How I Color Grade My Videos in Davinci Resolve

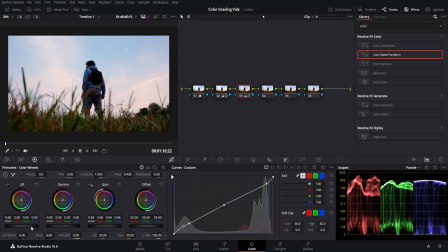[8:33]
And then we're going to bring down the gain and bring down the lift here, just so
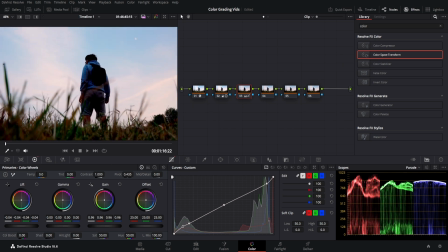[8:40]
I am more contrasted here between the image, and then bring up the gamma just a little bit.
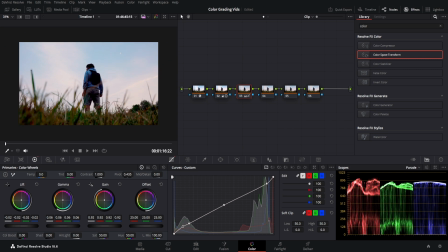[8:46]
And see, this is already starting to look pretty nice. I think there should be just fine. Looks like a very nice, well balanced image. Alright, next we're going to apply our grade. I think here I'm going to go for like a purple scene, so put some purple in the highlights here.
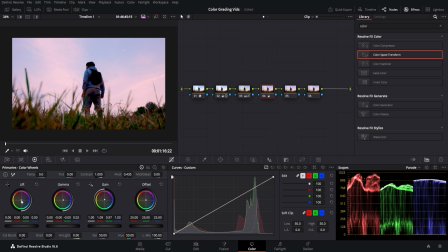[9:02]
Put some blues in the gamma, and then for contrast we're going to put yellows in the shadows. There's different types of color grades you guys can look up. Personally, Pinterest is a pretty good place to kind of get inspiration from.
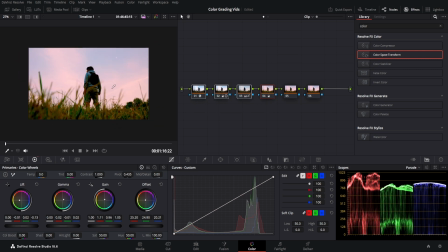[9:15]
I think this looks pretty nice. I kind of like this. This is kind of like a retro space theme right here.
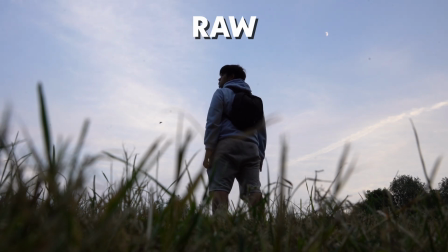[9:21]
So without the grade, you guys can see what this looks like, and now with the grade, that's what we're getting here.
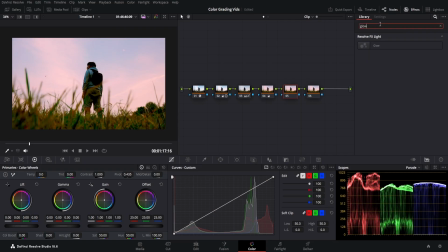[9:26]
And then again, we're gonna add some glow, a little bit of glow. Very simple. Put a shine threshold down, put spread up. There you go. And then introduce our film grain. Here we go. Opacity up. Texture and size up.
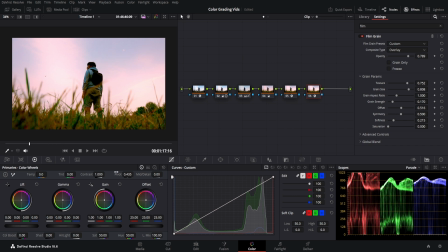[9:44]
And I think this is pretty nice for our final look.
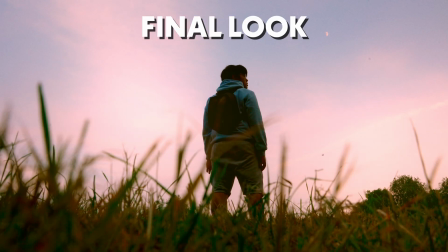[9:49]
So you guys can see, I think this looks very nice. And yeah, so that's kind of this the final look of the scene.
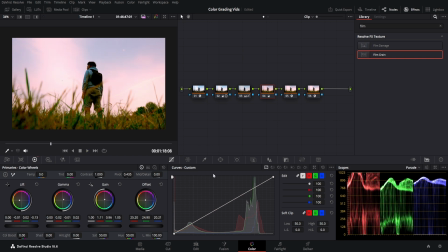[9:57]
And let's get onto a more darker scene and see what that would look like. Okay, so here we are on a darker scene.
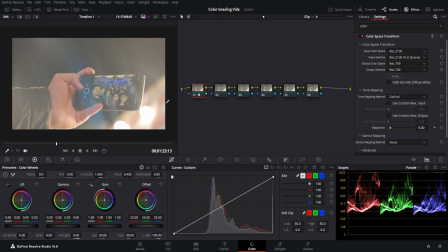[10:04]
So now recently this looks like there's a lot of light rays here and it looks pretty weirdly blown out. We're gonna fix that and make it look a little bit more nicer. So let's go into our white balance here. Pick anything that's white balance. You can't really pick anything that's too bright, otherwise it might not work.
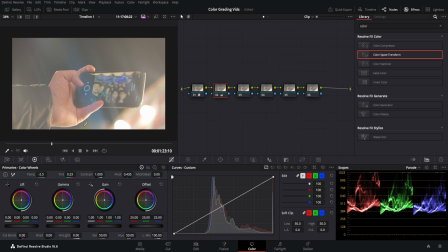[10:22]
So it's good to pick something that's decently well lit and is white to get a good white balance scene. But for this scene, since there's not much going on, I don't think it's gonna matter too much depending on what I'm gonna do. And then I'm gonna increase the saturation by a little bit again and increase a little bit more contrast.
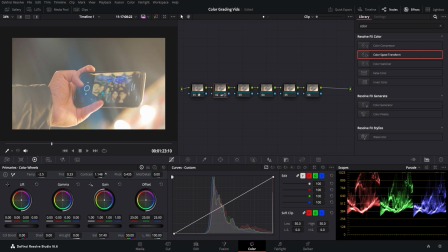[10:41]
I think we're gonna go up to 1.16 should be fine here. Doesn't look too contrasty just yet. So in our image, I'm going to go to our curves tab and just do a little S curve here.
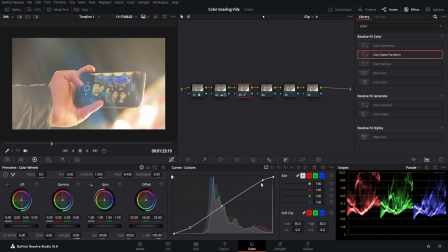[10:56]
That should be fine right there. Okay, so a little S curve there here on our curves. And obviously as you guys see, there's a lot of highlights going around, so we're actually going to bring the gain down just a little bit. I think 0.92 right here looks pretty nicely lit.
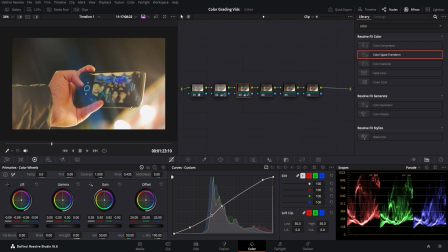[11:15]
Alright, and then our lift is also going to go down just to make sure that our darks are being shown pretty well. I think around here should be fine. And then gamma, same thing, bring it down just a little bit more.
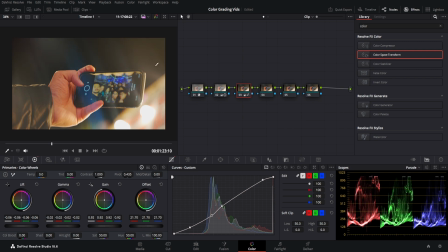[11:30]
We don't need to get this to true black since there's a lot of black on the scene already, so there's not much we need to do. So let's get into color grading this. So I think for this scene, we're just gonna do another little orange and teal kind of look.
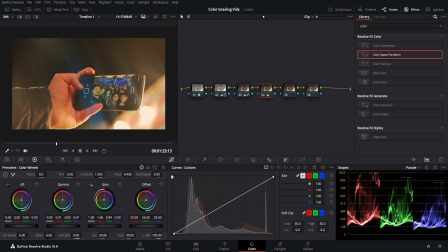[11:45]
So introduce some yellow, some orange into the highlights, into our gain. And same thing for the gamma. And then with our lift, just bring it down over here to the teal side. And then that should make it stand out a lot more. I'm actually just gonna go over to here, the color warper, and just fix the skin tones of everyone here. So I'm just gonna bring it down slightly, not too much. I think here is pretty nice. I think that works with our skin tones pretty well.
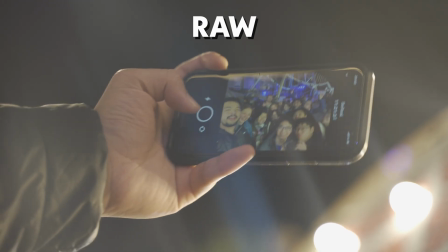[12:17]
And let's see before and after now. So this is before, and here's an after.
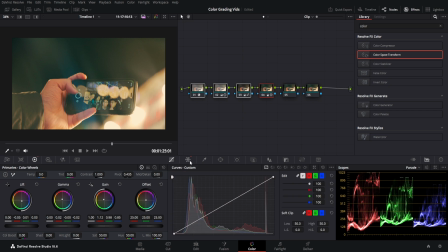[12:22]
I think this looks pretty nice. Now we're just gonna add in our glow and our film grade. And that is pretty much us done. So our 8mm opacity up, texture up, gradient size up.
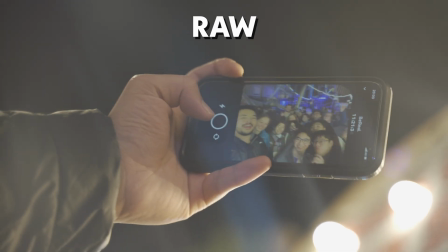[12:35]
And that's our final look.
Everyone in? 1, 2, 3.